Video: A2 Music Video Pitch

Okay, so I'm doing the song We Don't Have To Take Our Clothes Off by Ella Ebb, but it's actually a remix and I initially knew I wanted to do a pop music video because I know the target audience a little bit better and I think that would, it just makes it easier and I'll be able to attract a wide audience. I also chose the song because where it's a remix of a cover, it also attracts some older audience because I think my primary audience would be typically female teenagers, but I reckon I could probably get a wider audience. And I've taken inspiration from a video called 100 Places of Dance. and so basically
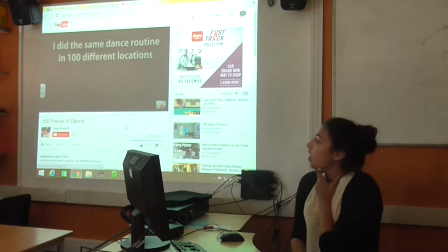0:45 Skye did a dance routine in 100 different locations and then edited it together
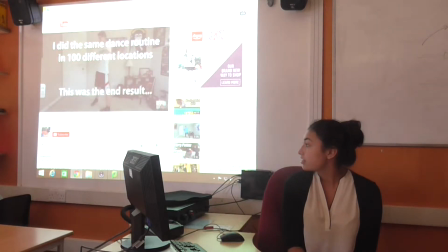0:54 and I just think it looks really good.
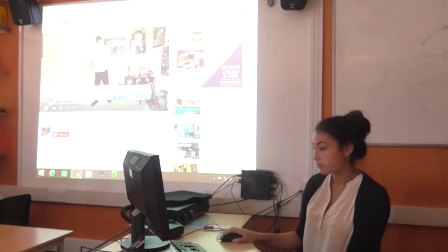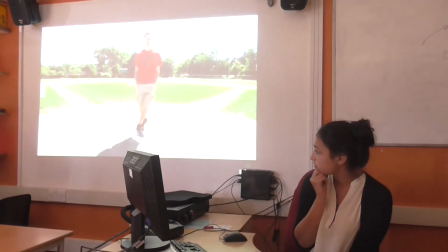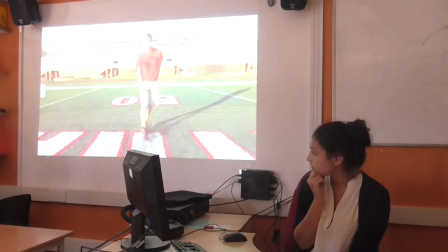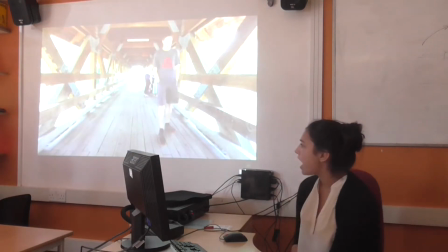1:13 He's just done, he travelled over America for 5 days and he's gone in loads of different locations like inside, outside,
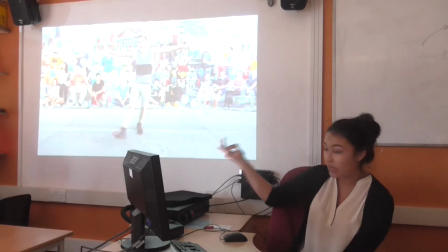1:22 reading nice comments like toilets and I just think it looks really good.
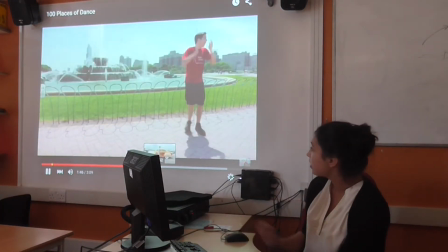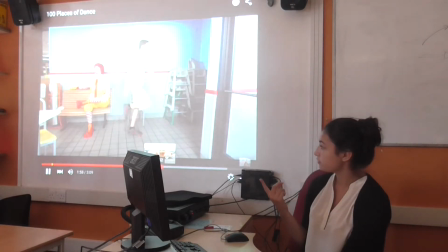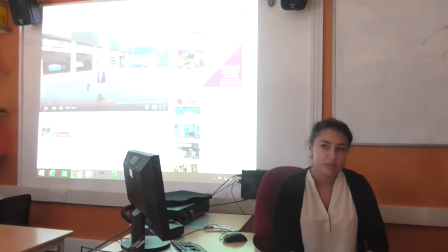1:42 So, obviously to be able to achieve that you have to be really precise about
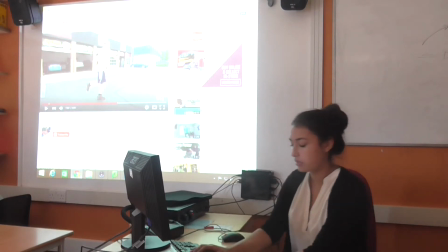1:47 the way you film it and I was really concerned that we would be able to replicate something similar.
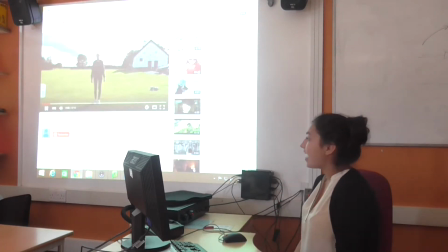1:52 So, sorry Esther, I had a quick practice rant, I know the frame music was great but I just
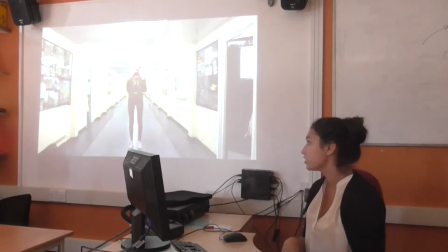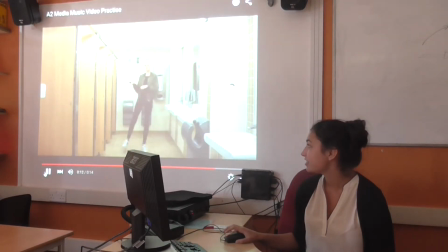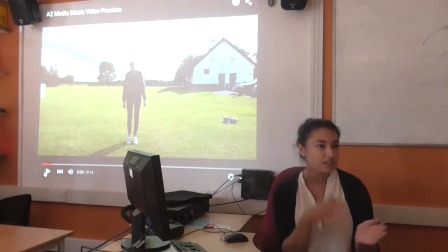2:10 So it's quite short and the transitions are quite slow and I hope to make
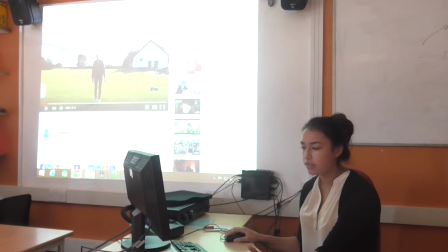2:15 it quicker in my actual music video but that was just the practice one to see if it can be achieved. So in the music video, Esther's going to wear that denim dress there and it's kind of similar to address that Ella's won in her previous music video so I know it will appeal to the target audience and it'll just keep with her running
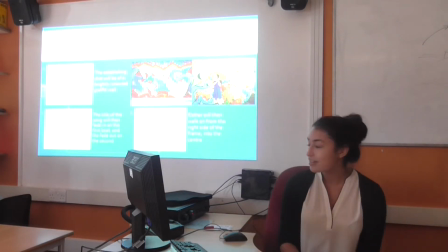2:35 theme and so ignore my drawings but so this is
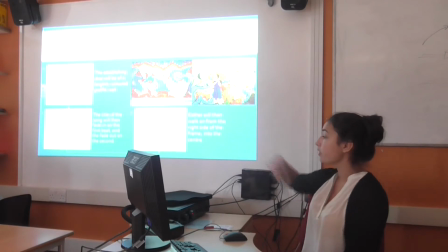2:40 my storyboard so I'm going to initially start on a colourful graffiti wall on the beat of the music the title will come up and then it'll fade at the next beat
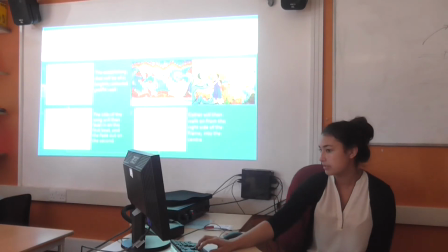2:48 and then Esther will walk in just in time for the music to start to a close-up shot and as she sings
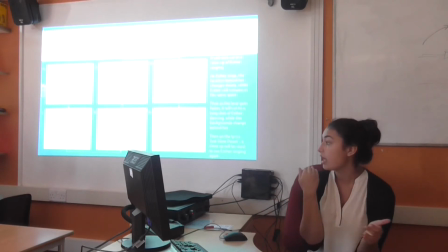2:57 because it's quite slow pace at this point it will change locations behind her and then as the beat gets faster S is going to start dancing and then it's going to a long shot similar to 100 places of dance and it's gonna swap locations behind her I've only done two but you get
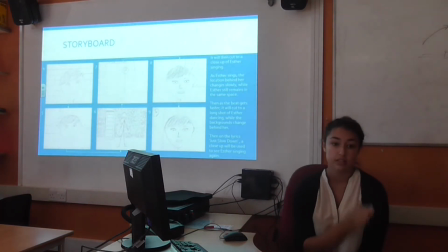3:12 basic principle and then at the lyrics just slow down it's gonna go back into a close-up shot of S performing and then
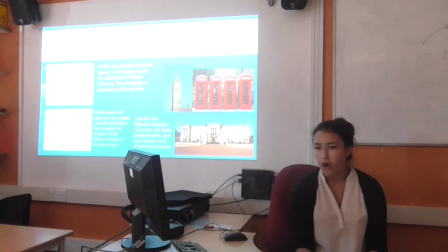3:22 going back to locations. I'm going to film primarily in London and over Essex.
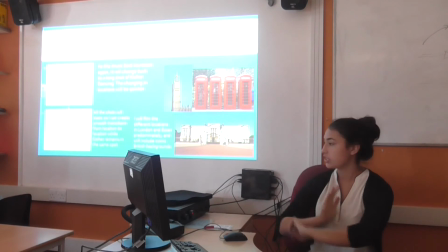3:27 I'm going to try and get quite iconic British like architecture and stuff in the
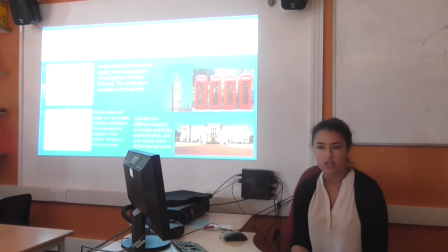3:33 backgrounds just because Ella isn't that big at the moment so her audience is mostly from the UK. Most of my videos will be traditional conventions for pop music, like the female, like Estes will see, she's quite confident and she's attractive and someone that someone would look up to be as a teenage female would. And then as Andrew Wood's theory states, there'll be a relationship between the music and the lyrics, the music and the editing, and obviously 100 Place and Dance will be referenced.